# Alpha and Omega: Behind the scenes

I have to say that my favorite character was Humphrey. I mean, Humphrey's pretty awesome. He's a jokester and a very lovable character. One of the characters I found very, very interesting, and I felt was going to steal this show, was Lily.
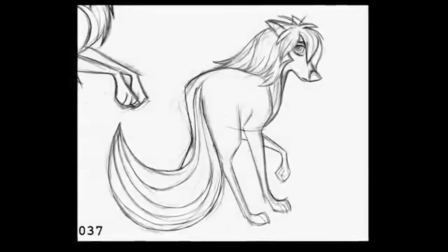19s
I like Lily. Lily is very shy but kind of quirky and fun.
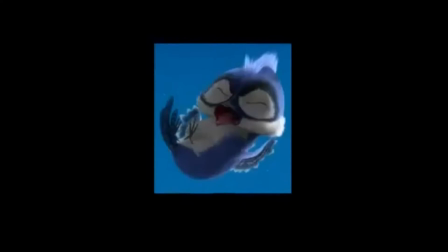23s
I really like the bluebirds and how they fall out of the sky. I just think they're so cute. I like Patty and Marcel. They're pretty entertaining. I can't really pick a favorite. They're all pretty great.
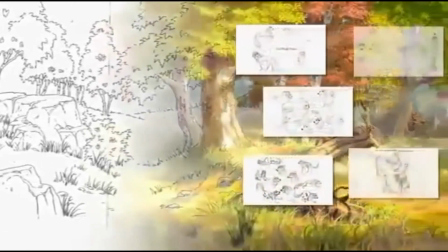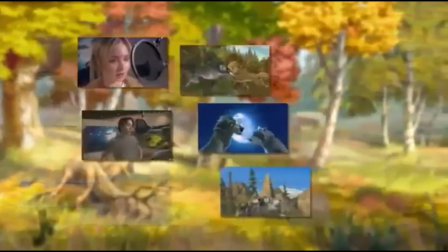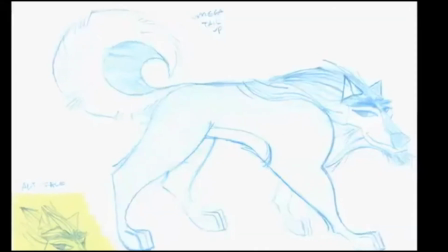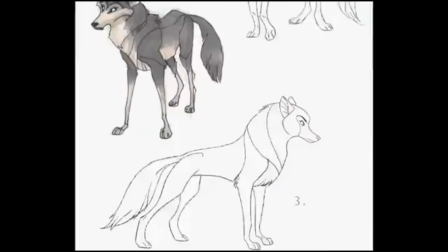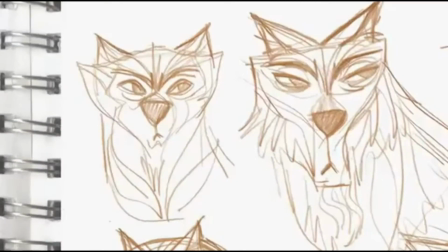54s
It's very, very challenging in an animated project to create characters that are believable on screen. We're dealing with animated wolves and we didn't want them to be realistic wolves, we wanted to caricature them. We looked at wolf characteristics, so we want to find that balance of design and also realism. Is there a way we can do it that seems wolfy but not human and get the same idea across? We wanted our movie to have its own signature look, something a little bit more graphic
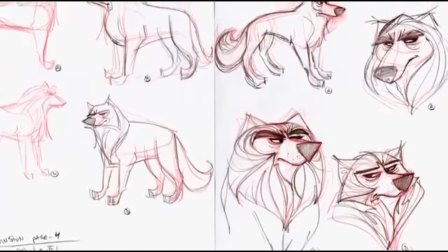83s
We'll start out with a group of artists, and we'll all develop the character together. And we'll just try to capture this character and their personalities.
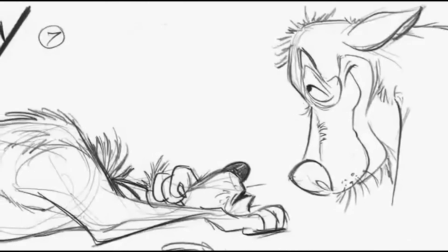91s
There are lots of artists all around the world designing our wolves. So we have maybe 60 different looks and styles to pick from.
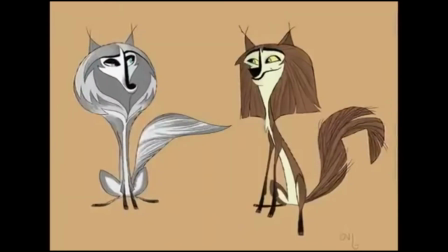103s
Some people would like to work in color, and just jump right in and paint something. But generally, pencil sketches.
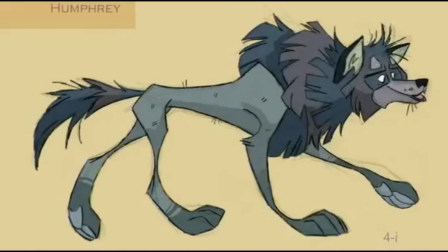108s
And we would take, oh, we like the eyes of this one, or we like the tail on this one. and what about the ears on this one?
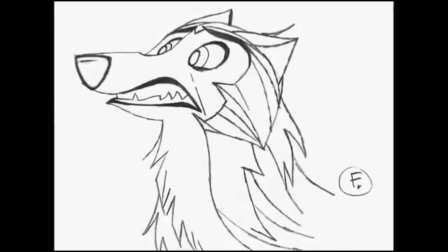114s
It could just be the face, it could be a gesture, whatever will help tell us more about this character.
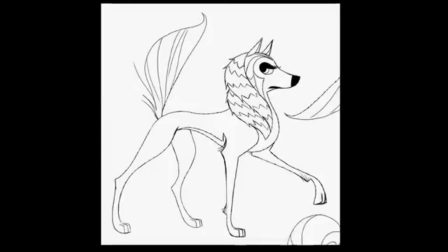120s
And then we'd have a composite drawing, taking all of these from the different drawings, and we say, okay, does that capture the personality of our character?
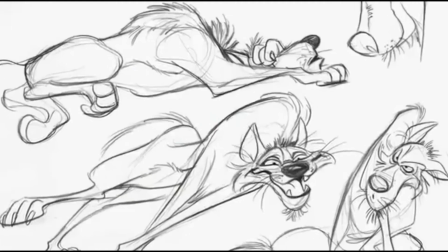131s
For characters, we go through a lot of explorations, and this is Humphrey when he first started out.
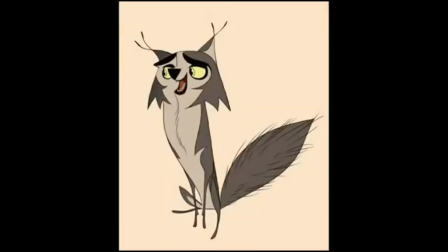137s
Here's another version of him.
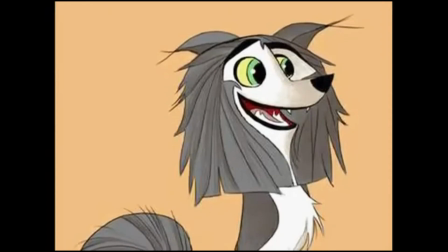142s
There are a lot of times where it's like Frankensteining the characters together like this we definitely kept his face but we changed his body this was the closer to the final version of humphrey the eyes are probably the most important part of the character because when you look at anybody your eyes go
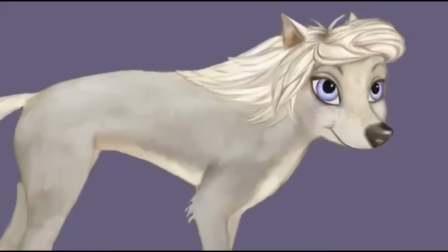158s
right to their eyes and that's how we kind of connect with each other some really attractive eyes are lilies that is such a touching
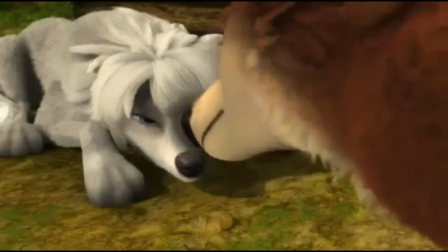165s
scene when garth moves the fur off of lily's eyes and he sees those beautiful lavender eyes for the first time Wow,
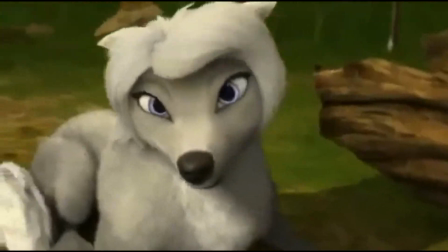173s
and you see then the importance of eyes in that scene. If you look at wolves, they pretty much all look alike. And so we had to come up with some way how we were going to separate the looks of the
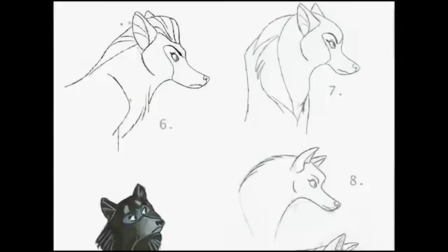184s
different wolves so that our audience could identify with each individual wolf.
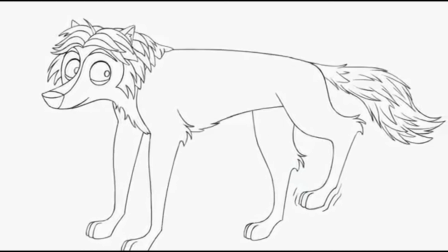189s
Wolves don't really have much of a mane, but we added a mane and we used that mane to help show the personality. For instance, Kate has a long mane which shows that she's a girl, we gave Humphrey kind of a rough kind of a look, and his mane is just not so kept, because we wanted him to be loose and free and happy,
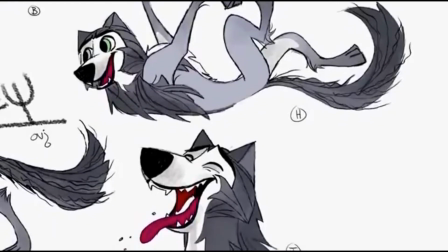207s
and so the mane helped us create that character. Tony and Winston were our pack leaders, and so we gave them big, heavy manes, like they've been around for a long time, and so we let the length of the mane help determine the age. So that was a departure from the way wolves look, but it also gave us great character design and great individuality among the wolves.
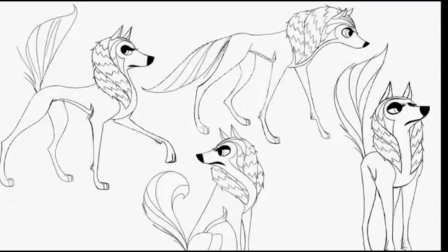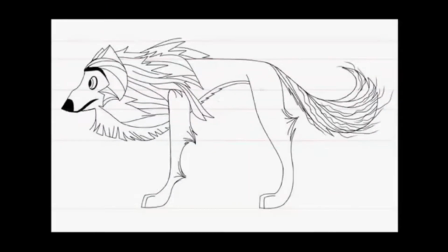234s
After sketching, it will go into a more clean-up design where someone will turn the character like three-quarter, front-on, back-top.
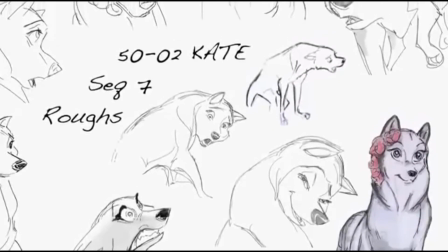243s
After that we have the gesture and expression poses. And this would be an exploration page on Humphrey's poses and expressions.
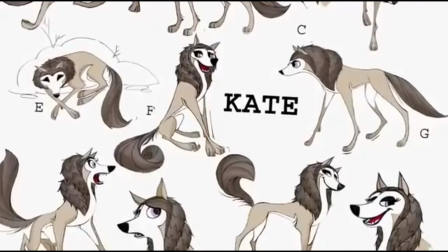252s
And we also did the same with Kate.